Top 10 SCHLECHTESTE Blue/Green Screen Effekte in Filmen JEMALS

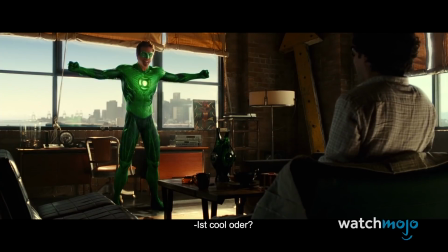[0:07] Wow. I know, right?
Willkommen bei WatchMojo Deutschland.
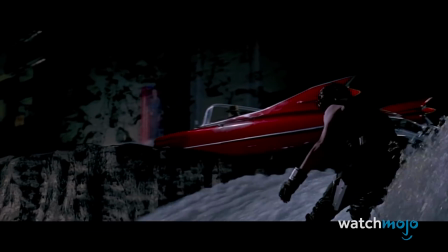[0:12]
Heute zeigen wir euch die Top 10 der schlechtesten Blue- oder Greenscreen-Effekte in Filmen.
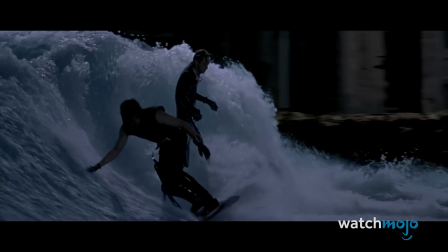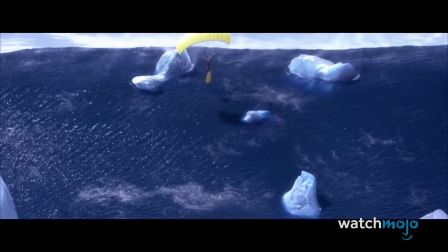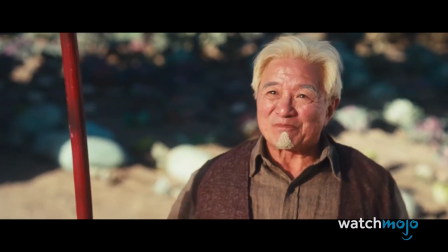[0:31] So, this is where you hang out.
Für diese Liste betrachten wir die Aufnahmen in Filmen, die statt beeindruckend peinlich aussehen.
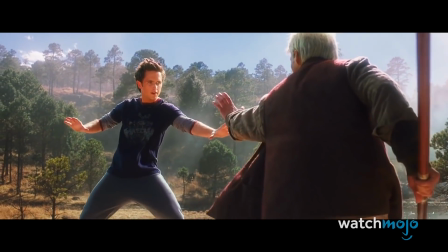[0:38]
Wir basieren unsere Auswahl auf einem Gesamtbild aus schlechter Mischung,
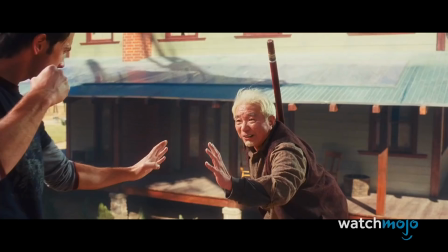[0:42]
Cartoon-Looks und der Komödie oder dem Erstaunen, die als Ergebnis dieser schlechten Effekte resultieren.
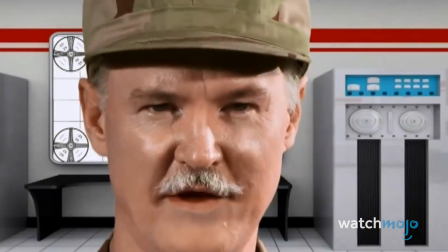[0:48]
Obwohl die Filme, die wir erwähnen, nicht unbedingt schlecht sind,
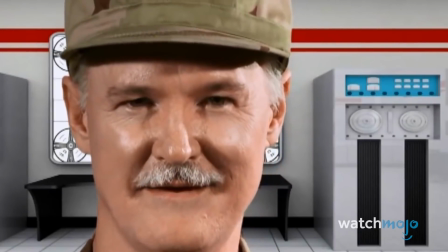[0:51]
schließen wir die schlecht finanzierte Welt der Indie-Filme und B-Movies aus, egal wie ungeheuerlich deren Beiträge sein mögen.
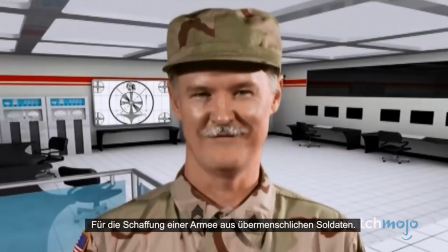[0:58] The government will probably give me an award for this. For creating an army of superhuman soldiers.
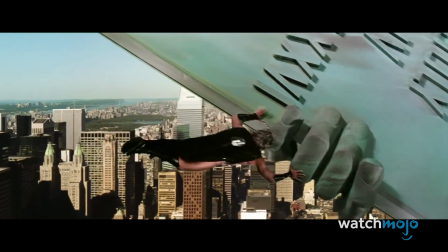[1:05]
Filme, die vor den 90ern veröffentlicht wurden, werden ebenfalls nicht berücksichtigt.
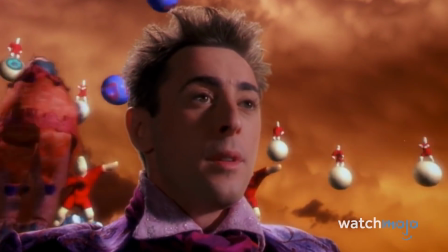[1:10]
Welcher schreckliche Blue- oder Greenscreen-Effekt hat dich zum Kopfschütteln oder Lachen gebracht?
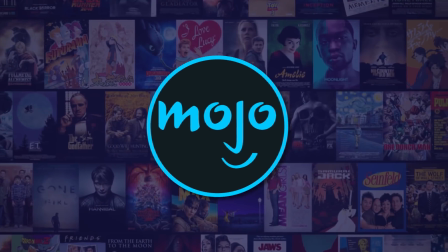[1:15]
Lass es uns in den Kommentaren wissen. Nummer 10. Dinosaurieransturm.
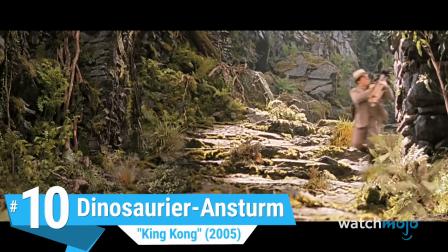[1:21]
King Kong.
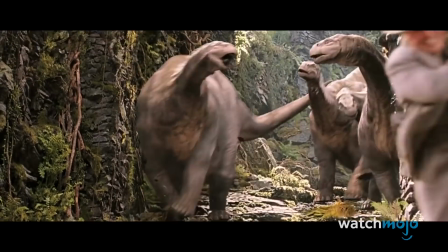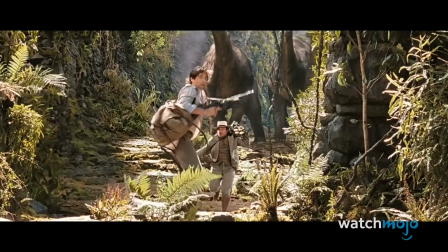[1:28]
Versteht uns nicht falsch, das ist immer noch eine tolle Szene.
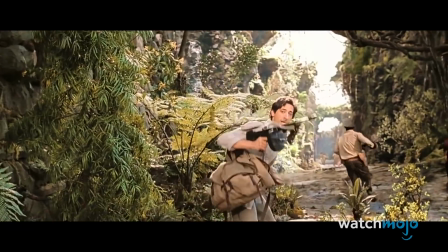[1:32]
Während die Crew um ihr Leben rennt, um eine Herde ankommender Brontosaurier und Venatosaurier zu entkommen, sind die Zuschauer wie gefesselt.
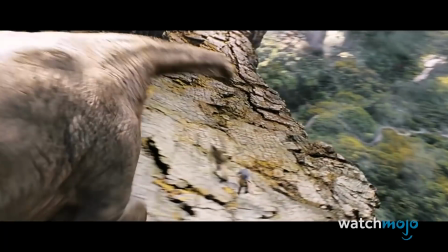[1:40]
Jedes Besatzungsmitglied könnte jeden Moment sofort weg sein. Doch sie entgehen den meisten.
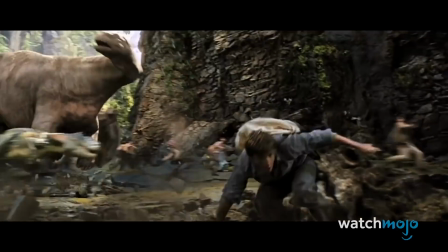[1:46]
Nun, nicht jeder.
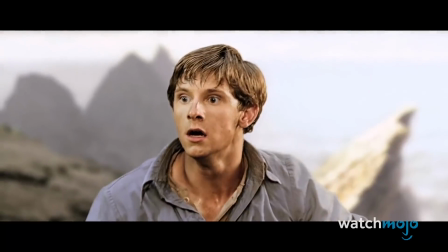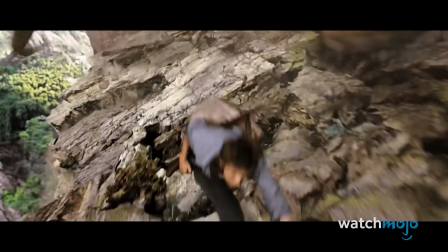[1:56]
Leider gibt es bestimmte Momente in der gesamten Szene, in denen die Verwendung von Greenscreens offensichtlich ist.
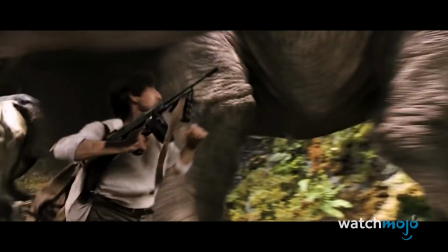[2:03]
Das nimmt wiederum der Verfolgung extrem den Realismus.
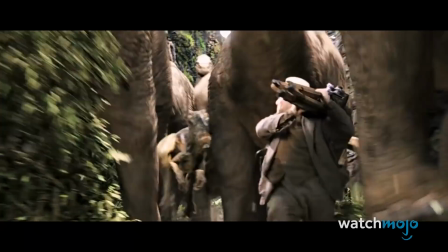[2:06]
Trotzdem können wir nicht anders, als über Jack Blacks Gesichtsausdruck zu lachen, der mit einem Stativ um sein Leben rennt.
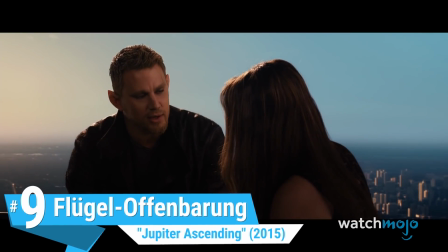[2:13]
Nummer 9. Flügeloffenbarung. Jupiter Ascending.
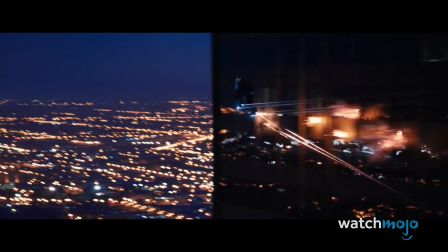[2:17]
Obwohl dieser Film einen ziemlich schlechten Ruf hat, können wir nicht leugnen, dass sein Aussehen erstaunlich ist.
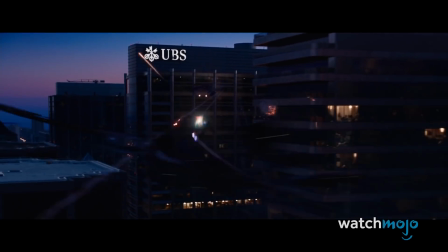[2:23]
Während jedoch bestimmte Aspekte des Films, einschließlich seiner übermäßigen Abhängigkeit von CGI und Greenscreen,
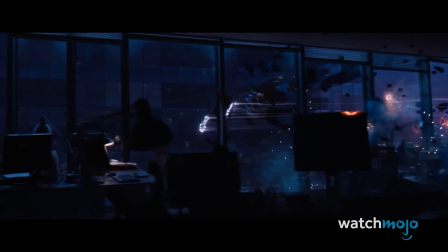[2:30]
von Kritikern festgestellt wurde, gibt es eine Szene, die unsere Aufmerksamkeit auf sich zieht.
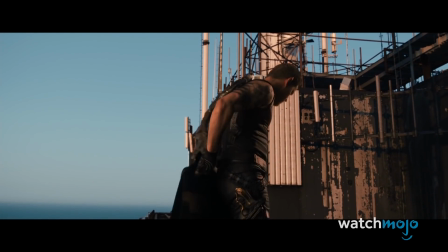[2:36]
In der letzten Szene, in der Jupiter und Kane auf einem Dach sitzen, steht Kane auf, um seine Flügel zu zeigen.
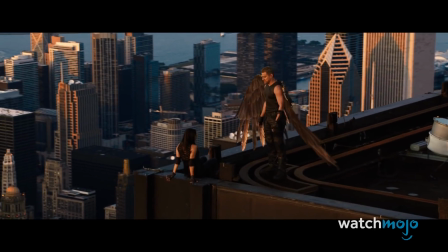[2:44] That ain't bad either.
Während dies sicherlich dazu diente, den Charakter in seiner ganzen Größe zu zeigen, ist es stattdessen etwas umständlich.
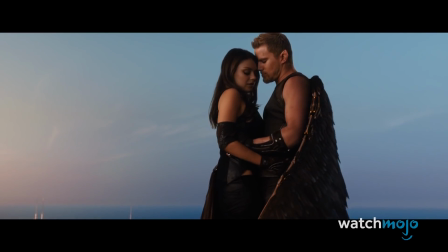[2:52]
Es ist offensichtlich, dass der Schauspieler Channing Tatum überlagert wird. Naja, zumindest bekommt sein Charakter am Ende das Mädchen.
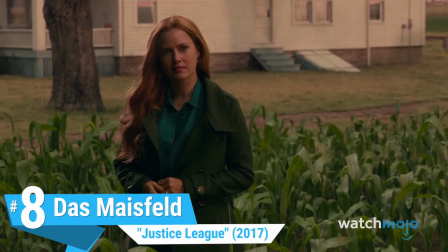[3:00]
Nummer 8. Das Maisfeld. Justice League.
Are you okay?
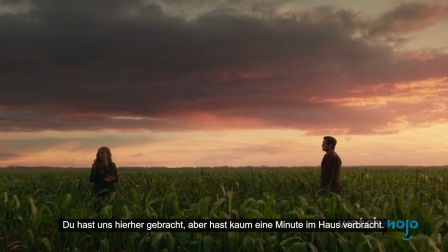[3:07] You brought us here, but you've hardly spent a minute in the house.
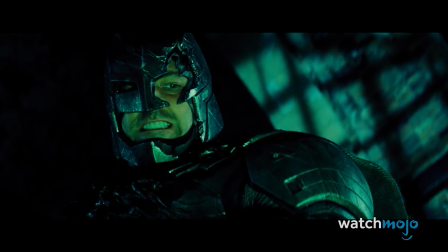[3:11]
Wenn ihr einen Zack Snyder DC-Film seht, werdet ihr kaum viele Szenen finden, die irgendeine Art von emotionaler Tiefe aufweisen.
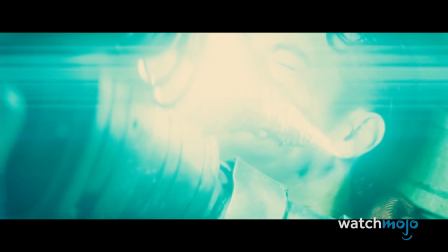[3:19]
Wenn man jedoch auf einen solchen Moment stößt, ist es ziemlich schwer, ihn ernst zu nehmen.
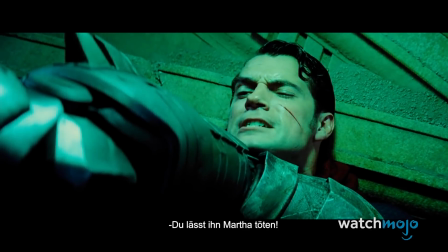[3:25] You're letting him kill Martha.
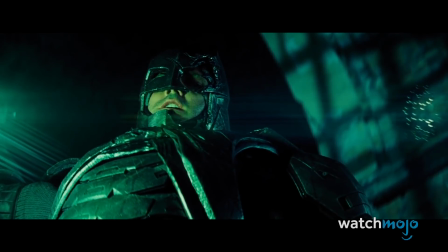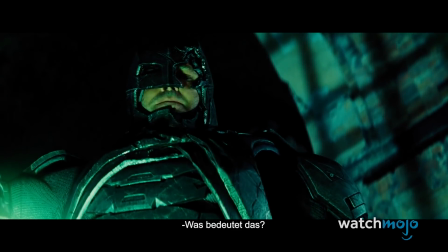[3:34] What does that mean?
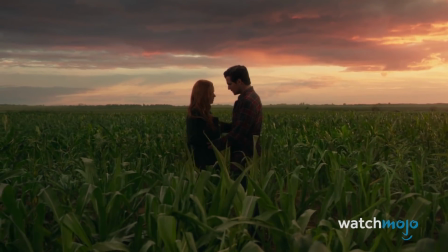[3:38]
Ein typisches Beispiel ist die Szene in Justice League, in der Lois und Superman wiedervereinigt werden.
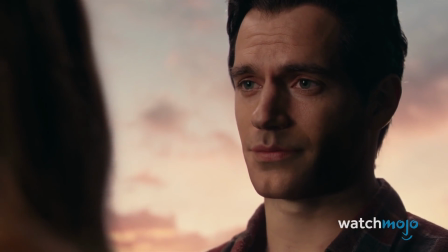[3:44]
Sie spielt in einem Maisfeld. Obwohl die Spannung zwischen den beiden Figuren offensichtlich ist, können die Zuschauer nicht anders,
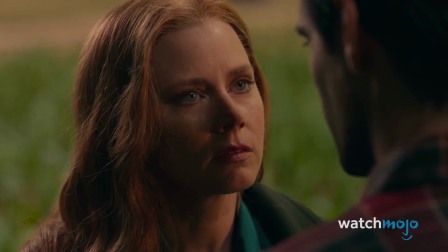[3:50]
als sich von dem ablenken zu lassen, was offensichtlich kein echtes Maisfeld ist.
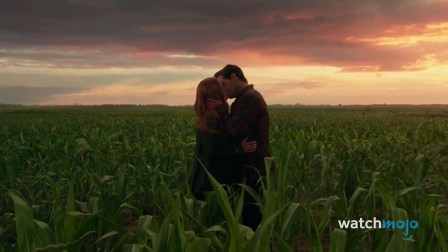[3:55]
Der Himmel, die offensichtlichen Umrisse der Schauspieler und sogar das Feld selbst zeigen, wie konstruiert die Szene wirklich aussieht.
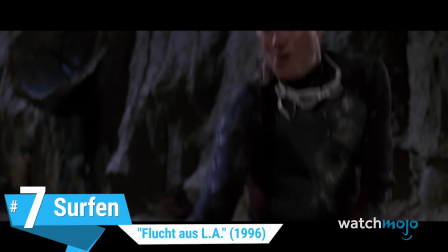[4:03]
Nummer 7. Surfen. Flucht aus L.A. Als Tsunami-große Wellen L.A. treffen, lernt Anti-Held Snake Plissken schnell zu surfen.
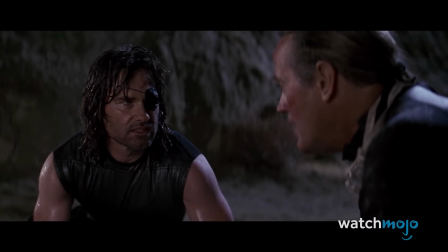[4:12] Let the front edge pick you up. Don't get on your board till you ride to the top.